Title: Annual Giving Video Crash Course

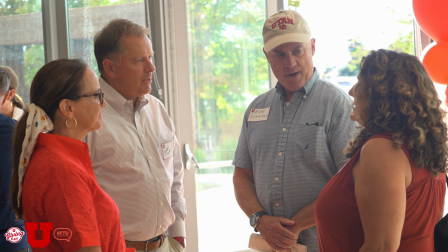Oftentimes, the trouble comes from trying to remember too much, deliver the entire reading in one take, or in as few takes as possible.
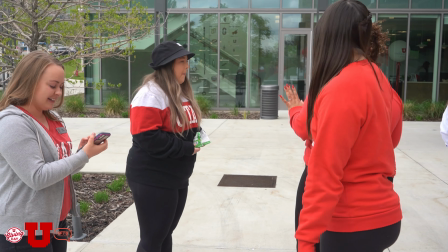It can take years of practice to get that comfortable with reading a script, so don't be afraid to mess up, start over, redo a line, whatever the case may be.
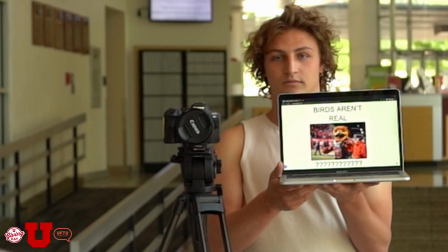Line. It's like 3 words, dude.
Having your script in hand or close by is imperative, so you know what you're saying and that you're saying it with the right tone and cadence. One thing I always try to do, especially with pre-written lines that need to be delivered in a specific way, is this.
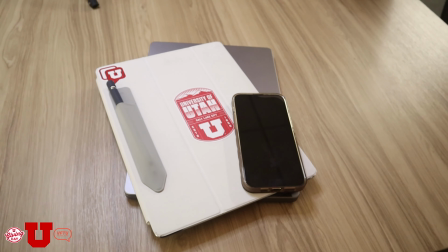Get the script on a computer screen, tablet screen, whatever you can get, and increase the size of the text so that it's big enough to read from a distance.
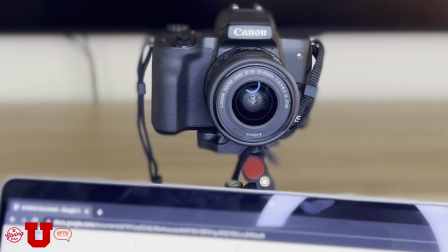Place your reader in the frame and hold the screen just under the bottom of the lens, making sure not to make contact with the camera you've just set up.
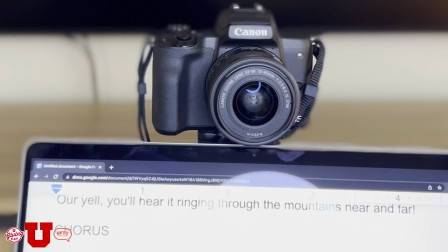Then, scrolling with their reading, follow along as they read their lines. skipping the line being read at the top of the screen. Keep
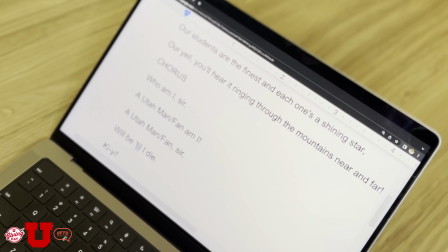This allows your reader to get through lines, not have to memorize anything, and give the appearance of looking at the camera directly.
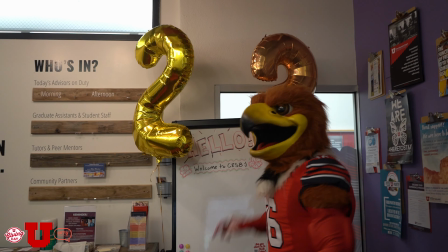While it's obviously important to say the right things in your script, how you say them is equally as important.
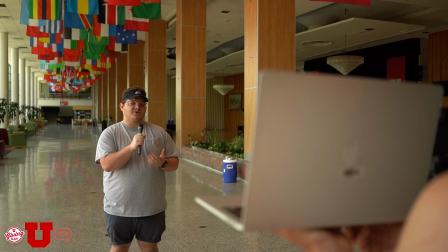Being comfortable on camera is definitely a skill that takes practice, but making your subject appear natural is easy to get used to.
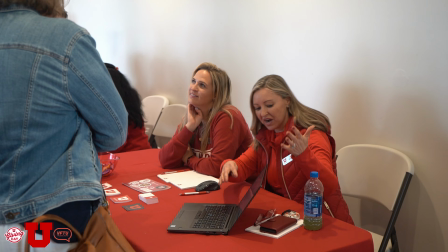Speaking with good posture, using your hands and arms, incorporating movement in the shot,
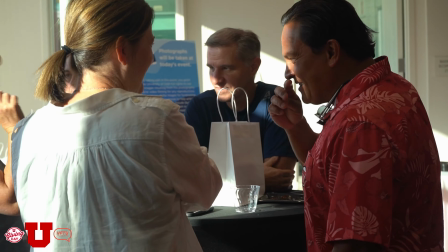and speaking as though you're talking to a friend can really enhance the interview or script read and give life to your content.
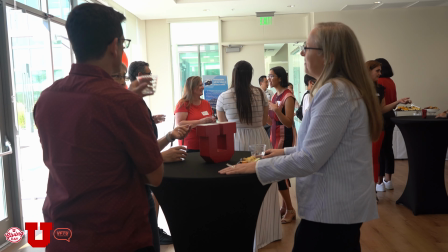How you look on camera has a lot to do with your body and movement, but also has to do with what you or your subject is wearing.
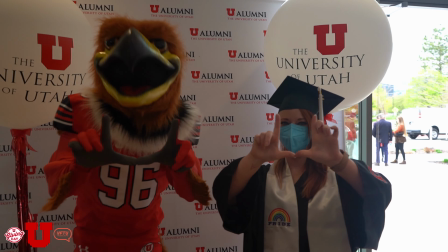The outfits should reflect the tone and nature of what's being filmed, whether that's a suit, t-shirt and jeans, or some Utah branded apparel.
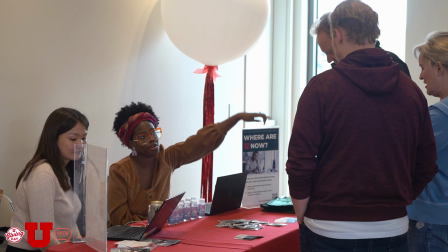Obviously, there are some parameters to stick between, nothing with obscenities, suggestive graphics or text, or any large non-Utah logos or slogans.
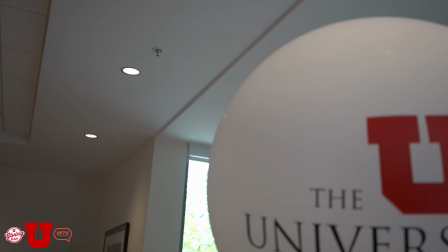You don't want to be the guy that wears the "I pooped today" shirt to his interview, which is unfortunately something we've seen before.
Hey guys, I'm ready to film.
Once you have your footage, it's up to you how you'd like to prepare it for publishing.
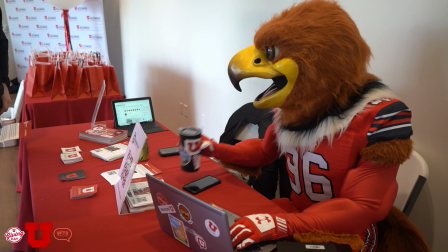Picking your favorite editing software can be a chore, but it's worth the research to find something you favor and can understand easily, because you'll be in that software for a while.
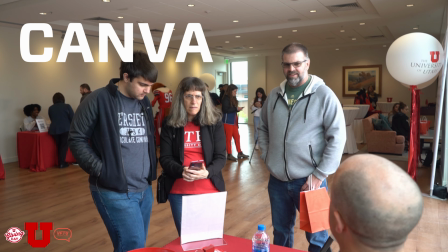For those just starting to make content, online editors like Canva and PicMonkey are great for rudimentary editing,
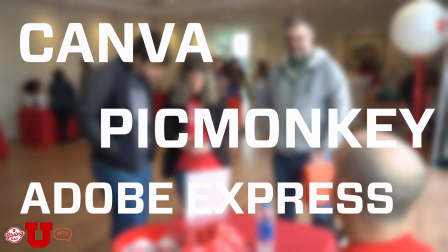and Adobe Express is a great, easy way to edit your video clips together. The Adobe Creative Cloud is a great asset, just like it is for our student body.
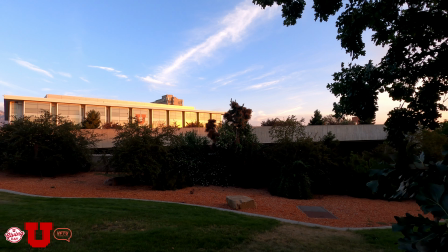Videos can vary widely in terms of scope, but having a dedicated intro and outro sequence will give your project a very professional look.
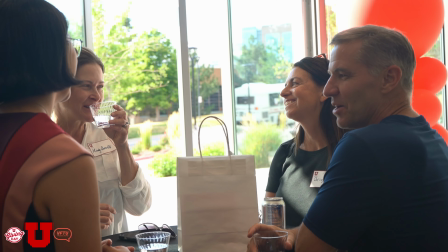Make sure to grab supplemental footage while you're getting your interview.
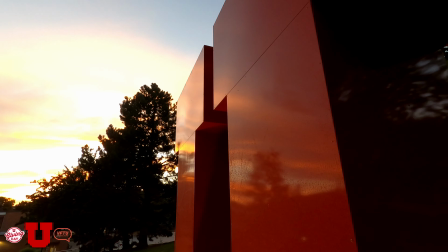B-roll is a great way to give life, character, and excitement to your video and break up your subject's appearances to engage the viewer through the entire video.
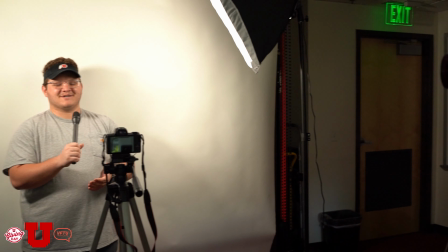You'll want to get plenty of footage of the setting you're filming, whether that's a center or a specific area on campus,
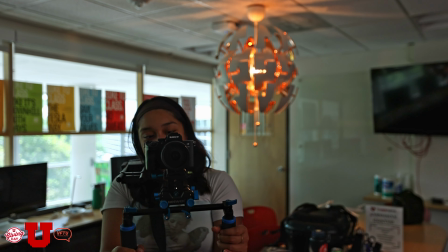but generic footage of student life, footage from recent events, or anything you might find relevant to your video is always a good idea. That is how you better supplement the interview to best tell the story. Other than that, the editing is up to you and your creative choices.
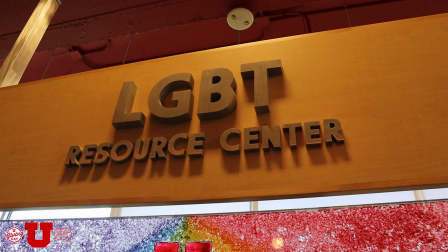YouTube is filled to the brim with tutorials on any edit you might want to make and is a great way to come up with new ideas to enhance your video. That should cover enough bases to get you started and to put you on the path to making amazing content for the University of Utah.